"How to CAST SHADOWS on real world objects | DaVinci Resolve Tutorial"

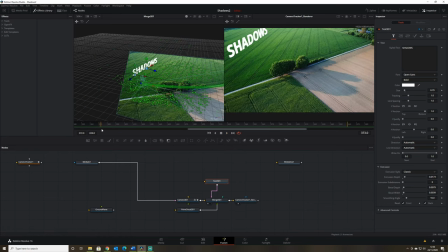(12:39)
So that's our first part. Now the next part is we need to add in some lighting and do some shadows.
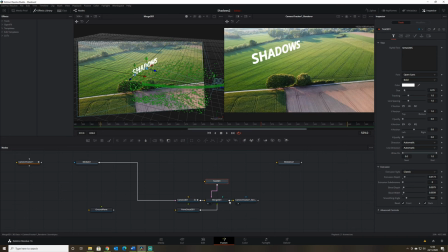(12:44)
So I'm going to disconnect my media in from my camera.
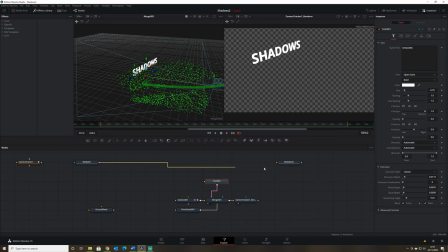(12:52)
I'm going to put it straight to the media out, and then I'm going to use the camera renderer and I'm going to merge it on top of the media in
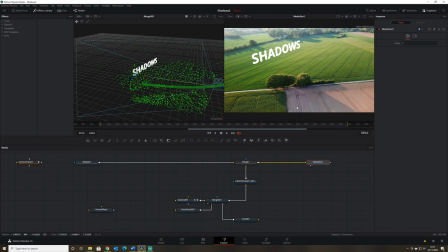(13:03)
and just organize this a little bit nicer. So now if we look at the media out, we get the same image we had before, but this is actually going to be the final image. So I'll just move these around a little bit just to tidy things up.
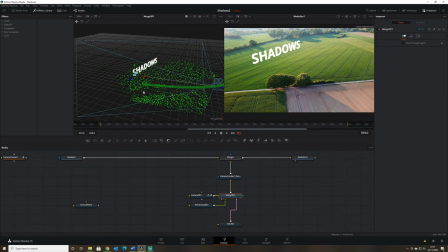(13:17)
Right, so we're going to add in some lights, and first things first, I'm just going to select my camera renderer and we're going to enable lighting and shadows, and you can see that makes it completely black because we don't have any lighting in our scene at the moment.
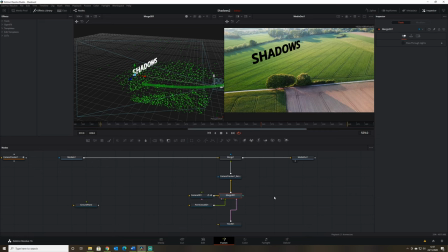(13:35)
So if I select the Merge 3D and I'm going to add in a directional light, and I'm going to call this, rename this and call it key light, just so I know where it is.
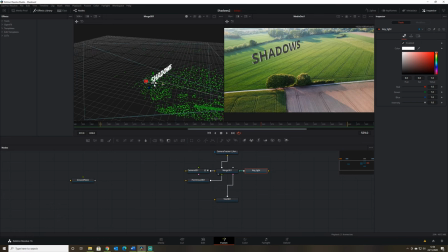(13:52)
And I'm going to move this backwards and upwards. Now it doesn't actually matter where a directional light is in your scene, it will just cast light from that direction all across the scene. It's just I like to move it so that it just makes sense in 3D space to me.
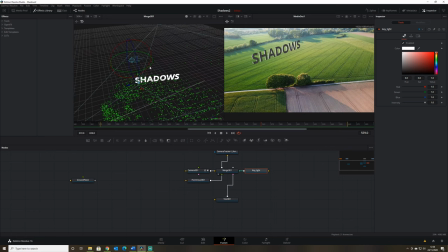(14:10)
So we want this light to be casting on the back of our shadows because we can see that the light's coming from this direction by looking at the shadows on the image. So we want the light to be represented in the same way. So if I spin this round, we can see these light beams are showing that it's pointing.
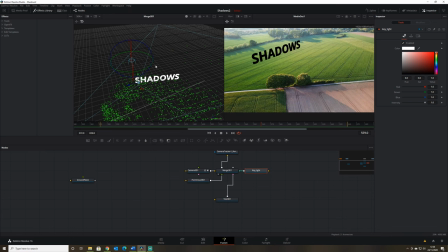(14:29)
So it's going to be hitting the back of the shadows text pretty much face on. I'm then going to add another directional light. And this one I'm going to actually call backlight.
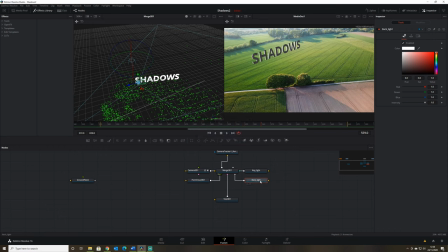(14:44)
It's a bit confusing because while it is a backlight, it's actually going to be on the front of our shadow. So I'm just going to move it to the front and we're going to rotate it so that the light is hitting the front.
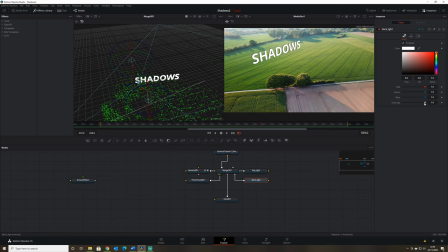(14:58)
Now this is set to full intensity, so it's just basically 100% light hitting the front of the shadows. I'm going to drag it down so it's not as bright. and I want this to represent some light splashback that's coming from our green grass in front.
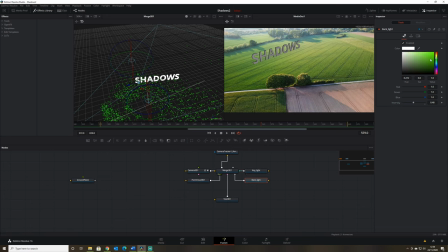(15:17)
So I'm also just going to actually add a green tinge to this light, just so the white text is getting a, looks like it's getting a bit of a green overspill or splashback light onto the front of it.
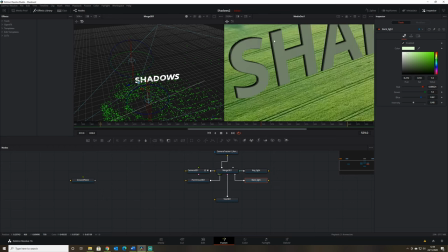(15:36)
And if we zoom in, actually, we can see also that there's no light hitting these parts, so they're just coming in as black.
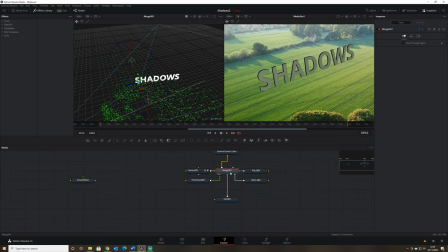(15:42)
We can fix that by adding in a ambient light. Now, an ambient light just lights every surface evenly. It doesn't have a direction.
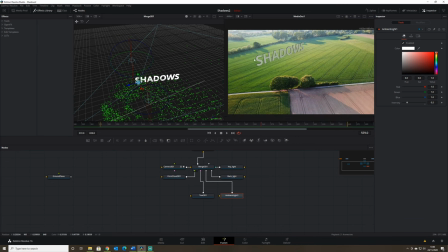(15:56)
It's just a light added to the scene. So the intensity is generally pretty low, but you can play about with it just so you get to the point
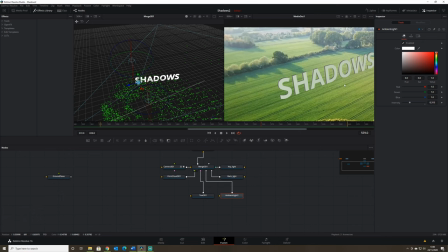(16:07)
where the darkest parts are not just pure black, they've got a little bit of light on them. So then we can see there that bevel on the back has got
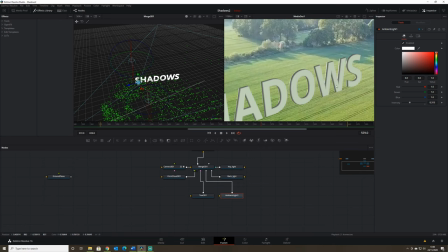(16:17)
quite a lot of light coming in from our key light, and the front has just got a little bit of green splash light
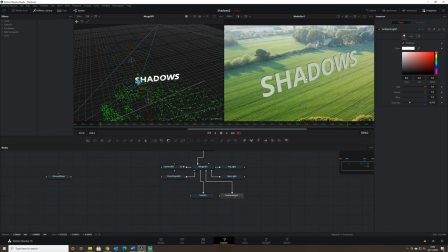(16:25)
on this section.
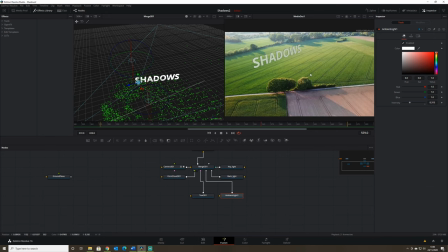(16:29)
So that's our text set up in the scene. We now need to create a separate 3D merge node in which we can do all our shadow rendering. So I'm going to rename this merge node here to text merge, so I know that that's the text.